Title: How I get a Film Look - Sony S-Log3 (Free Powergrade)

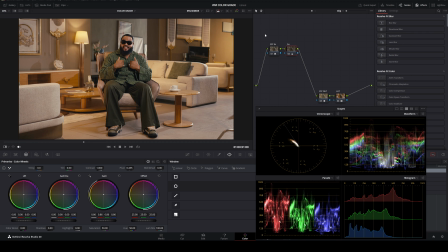[4:09]
Now I have good exposure just by taking the gain down. Because it's S-Log3, I tend to overexpose when I'm shooting slightly, just so that the shadows are clearer and I can bring them back in post.
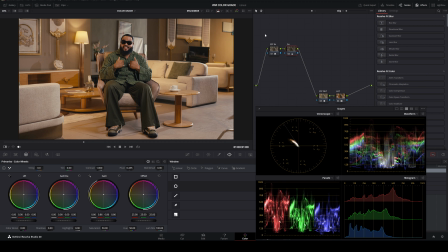[4:22]
And since I shoot S-Log anyway, so we have our exposure like in a balanced place now. I think I want to also bring the lift down so that I have a little more darker shadows, and we're not keeping anything in the shadows if you're looking at the waveform, to be specific.
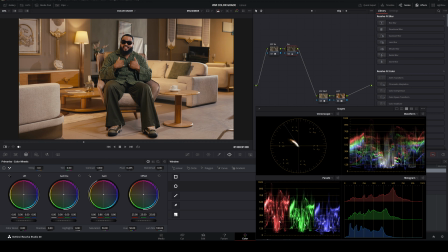[4:40]
That's too much, just a tiny bit. Next, I will do my white balancing.
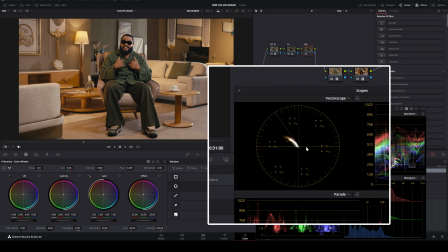[4:46]
I'll be looking at the vector scope and trying to get the image centered.
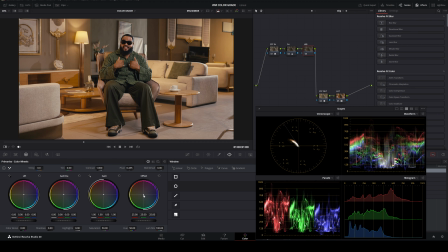[4:49]
The image is a bit too warm, so I can't get that split toning that I'm looking for, where the shadow is blue and the highlight is warm. So I'll just use the offset wheel and and drag until I find that balance. You can see the difference in the vector scope, and this is before.
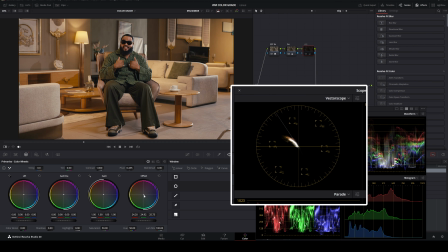[5:08]
There's like a red sting, like an orangey warm sting, and now this is more balanced. You can see the blues and the shadows. So our base look is set. I think I want a little more juice in this,
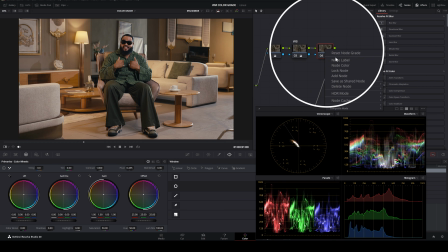[5:23]
so I'll add a new node and call it saturation, but I use color boost, so I'll say color boost. So I don't use the saturation node, I use the color boost because it does something to the image in a way that saturation doesn't.
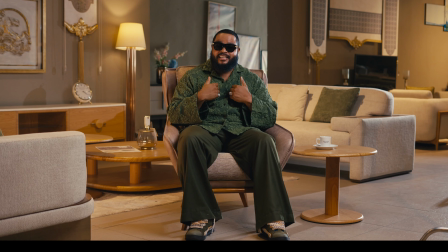[5:42]
So color boost is my go-to, so I just add like 10. This looks a bit much, so I think I'll bring it down to like 8.
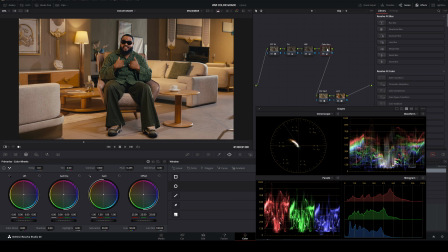[5:52]
Next, there's something I like to do with my curves. Just create like an S curve, and basically this is how I do it. I'll create a new node and name it curves.
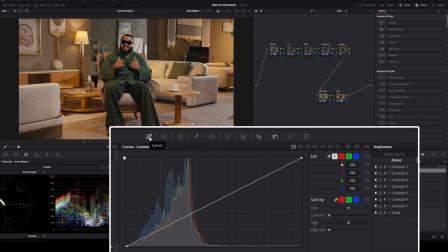[6:03]
So I just go to the curves windows here, then 3 buttons here, editable spline, just so that I'll be able to have splines to move as opposed to, you know, the normal one that's there. Editable splines.
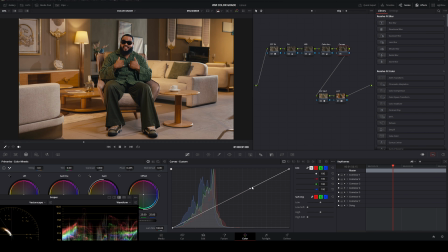[6:19]
Instead of using the contrast here, I use the curves for my own contrast. So I just need just a bit of contrast, not too much, because I'm still trying to keep it flat.
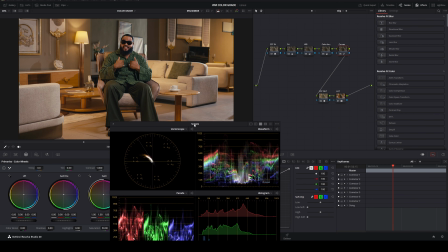[6:32]
Yep, just very tiny there. Next, we're going to work with the skin tone.
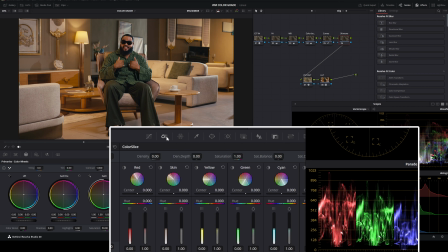[6:38]
There's a section in Resolve called Color Splice where all the colors are laid out, and you can find skin tone inside there.
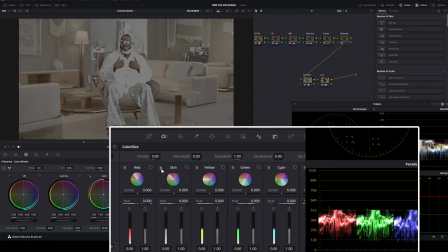[6:44]
The only thing I see is from here you can isolate your skin. Once you click this button, you can see what is selecting and what you're affecting.
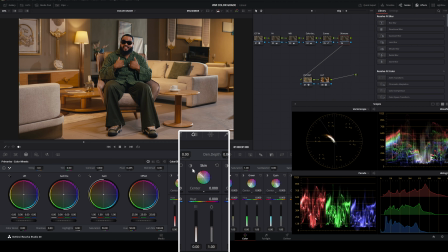[6:52]
The only thing I think I want to do to the skin tone right now is just to desaturate it a bit.
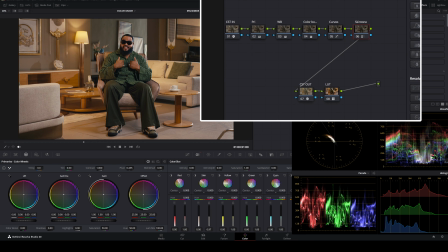[6:57]
Notice that I'm still doing all my changes in between the sandwich node. I think just about here is fine.
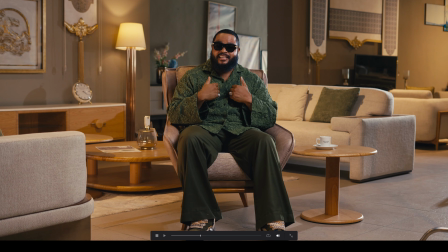[7:03]
And the difference is very subtle, but there's like a sting that leaves the skin.
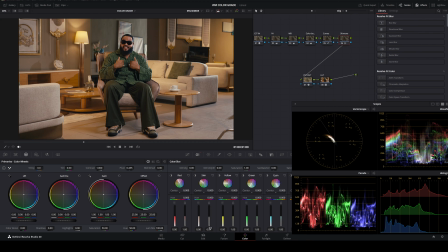[7:08]
We're getting to the part where we need to mask out things now.
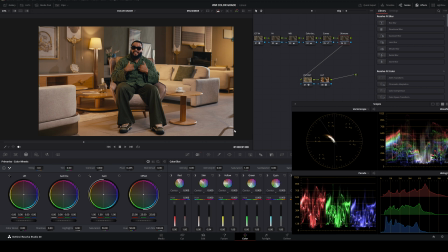[7:12]
There's a stand that sips its way by the bottom right corner of this frame because we need to get the light close enough, and we plan to take it out in post. So I'll probably do that in this video and show you how to do it or not. But let's continue. I'll create another node now.
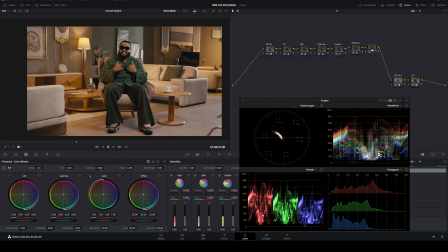[7:30]
Here we'll be masking to call attention to certain areas in the image, just basically shaping the light.
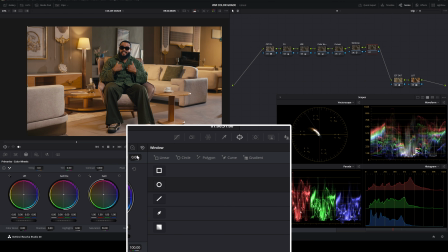[7:37]
So I'll make a window. I'll start with an ellipse. This is just to darken the edges, so the attention is towards the image in the center. So I'll feather it out a bit. Now it's affecting the middle of the image. To make it affect the outer side, you just need to click this invert here,
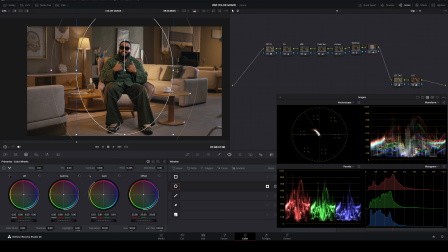[7:56]
and now it's affecting just the outer part of the image. I need to pack it somewhere where it looks natural.
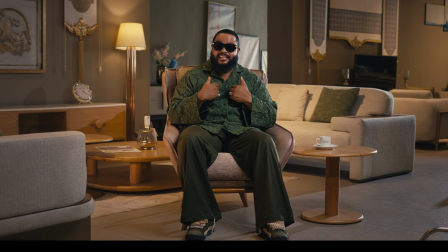[8:03]
I think just about here is fine. This is a bit too much, so just about here should be fine.
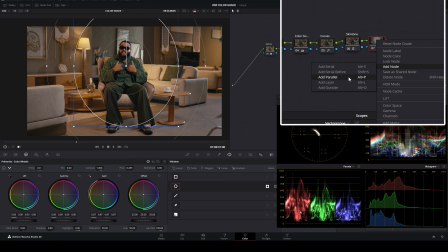[8:12]
Yeah, so it still looks natural. Then I'll create a parallel node to mask something else.
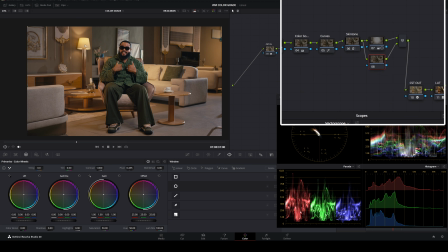[8:17]
So now what I'm going to be masking is the orange lights. So I'll just draw a window around this light, and I'll bring the gain down so slightly.
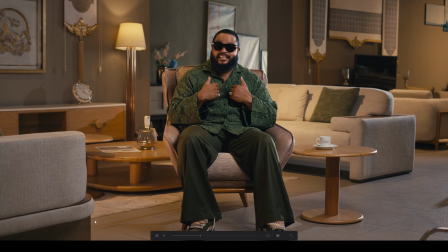[8:27]
You can just put your eyes on the scope, you'll see it's coming down, and it's just like a very, I think I'll fade out a bit more.
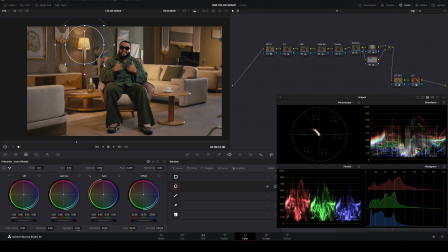[8:35]
It's just very. Then I can also see around the table side, there's just so much attention calling there, but still fine, makes it look natural.
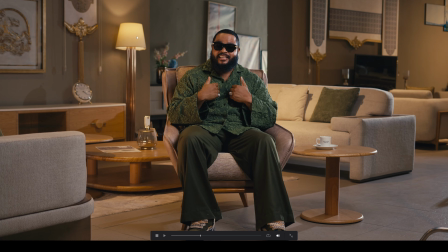[8:44]
So I guess I'll leave that, just the light a bit. Now I'll create another parallel node again.
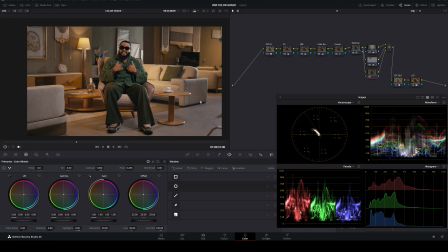[8:51]
There's this light at the bottom here, like a backlight that we put. So I just want to accentuate it a bit. I'll use this tool here, a pen tool, to draw around, just the rough outline.
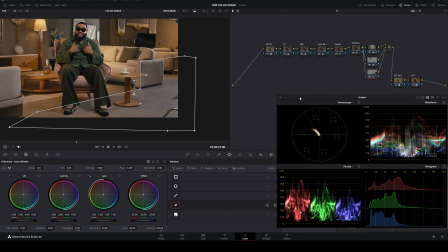[9:05]
Yeah. And I'll feather it out a bit, just here, soft.
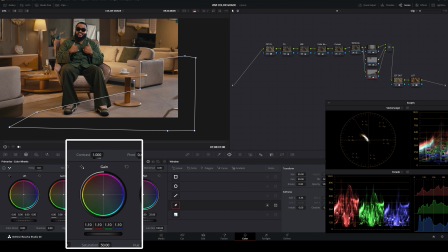[9:10]
And then I think I'll bring the gain up for that, just to shape more.
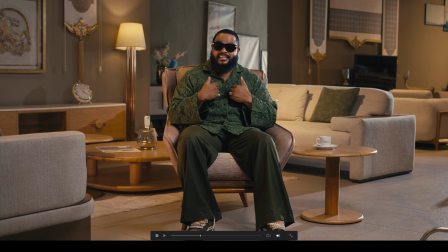[9:16]
That is what it's doing.
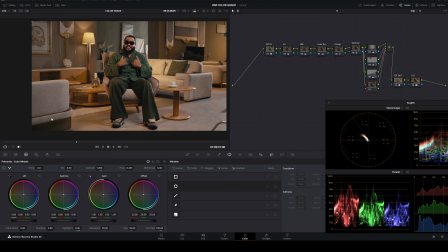[9:20]
I can go further and make another mask and mask out the chair as well.
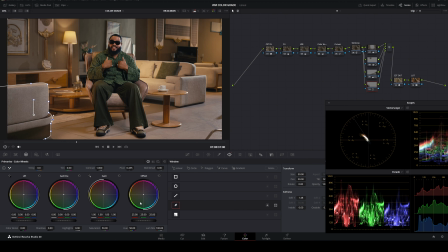[9:28]
Feather it out, same thing, out, maybe darken a bit more, just slightly.
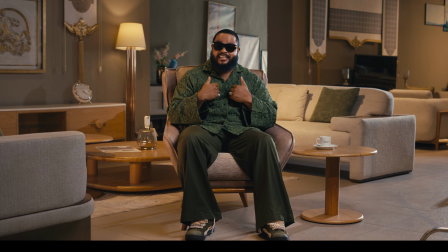[9:36]
A little more. This is after all the mask, this is before. As you can see, it just gives the image shape. I'll create a node after the LUT and call it Sharpening.
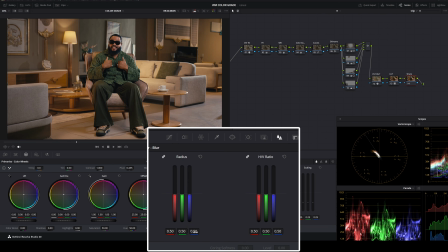[9:49]
I'll just go to the blur tab here, and under radius, I typically keep my sharpening between 0.47 and 0.49. but I'll use 0.48 for this one. It's just to make the image sharper and give you just like a little crisp look.
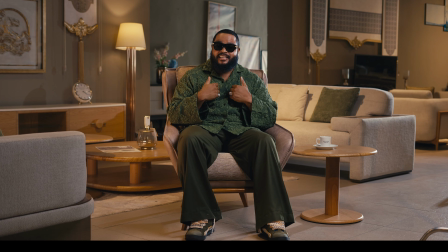[10:06]
Too much leaves it looking too digital. I think if you wanted real feel, you should have shot a real feel, but sometimes getting close enough is good enough.
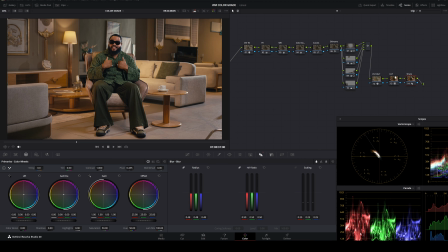[10:16]
Where we are at here is good for most projects, but if you want to take the look further by adding grain and halation, this is how you do it. I'm going to just rearrange my node here so that I have space.
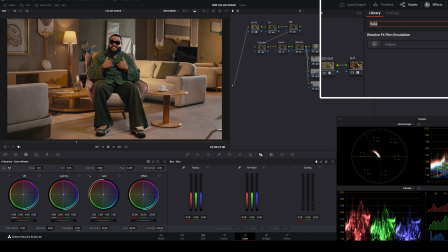[10:29]
After the LUT, I'll create a new node, go to effects, I'll add halation and drag it to the node.
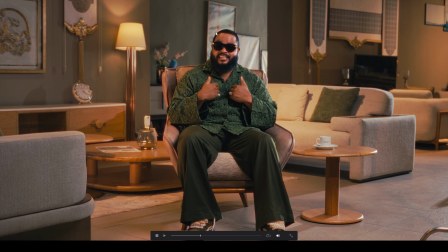[10:38]
What it does is it has like this light bleed around highlights.
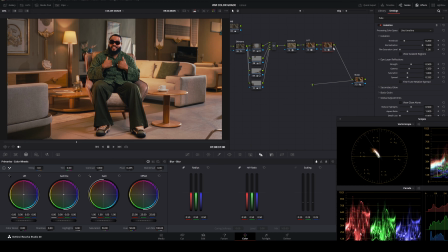[10:43]
This is too much, so we're gonna take it down. Halation, this is still too much for me. I don't really like to add it as much because even though I'm trying to emulate film, I'm still trying to do my own thing.
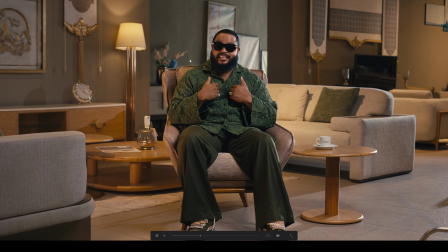[10:58]
What here is good. You can see just around the glasses and the brightest part of the image.
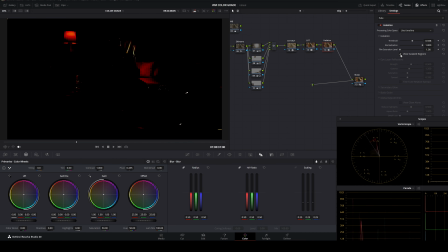[11:03]
Yeah, this is where it's affecting the most. After then, grain.
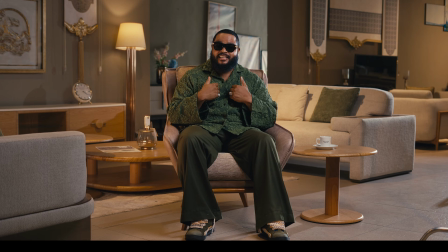[11:08]
Search grain, drag it. You can adjust the grain to like your specific taste.
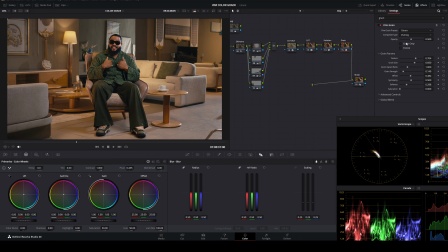[11:14]
Of course, you can go in and mess around with the settings of halation and grain. For the grain, I'm using Davinci's built-in film grain.
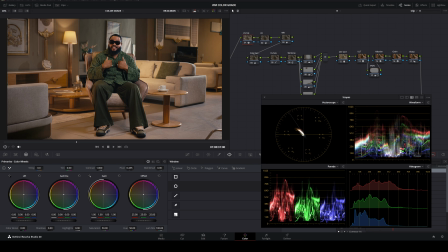[11:21]
The strength of the grain depends on the project. It adds texture, hides any banding, and pushes it further towards film.
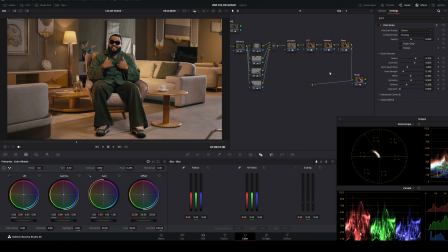[11:29]
I'm not trying to recreate any look one for one. I'm just going with how I feel when I'm grading. This is how to get a film look in Davinci Resolve. Everything after the CST is just finishing touches. LUT, halation, grain, sharpening. You can also choose to add vignetting.
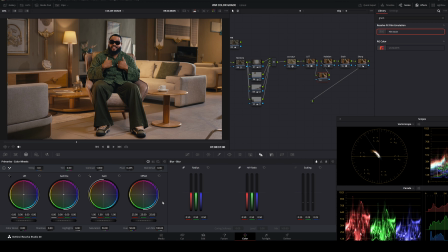[11:47]
Even though we already used the mask earlier, you can still add your own vignetting. I'll probably do it the same way.
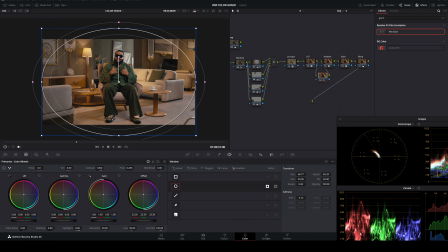[11:54]
Subtle, invert, use offsets most likely, just to get the edges darker.
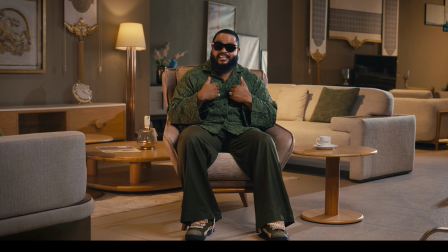[12:00]
And just the edges darker, slightly darker. Final scope check. Black points still planted.
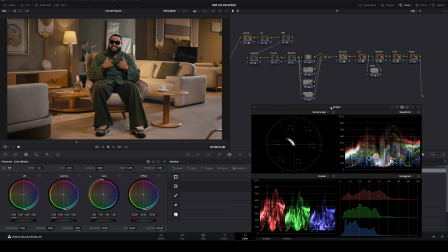[12:07]
Highlights not clipped in. Skin tones in the right range. Everything is where it should be.
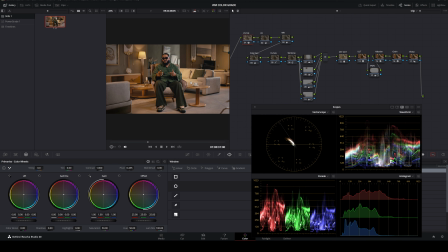[12:12]
I'm saving this as a still. I can apply this exact grade to the rest of the project with one click. If you are grading multiple clips, you'll thank yourself later. If you want the LUT I built for this grade, it's on my Ko-fi.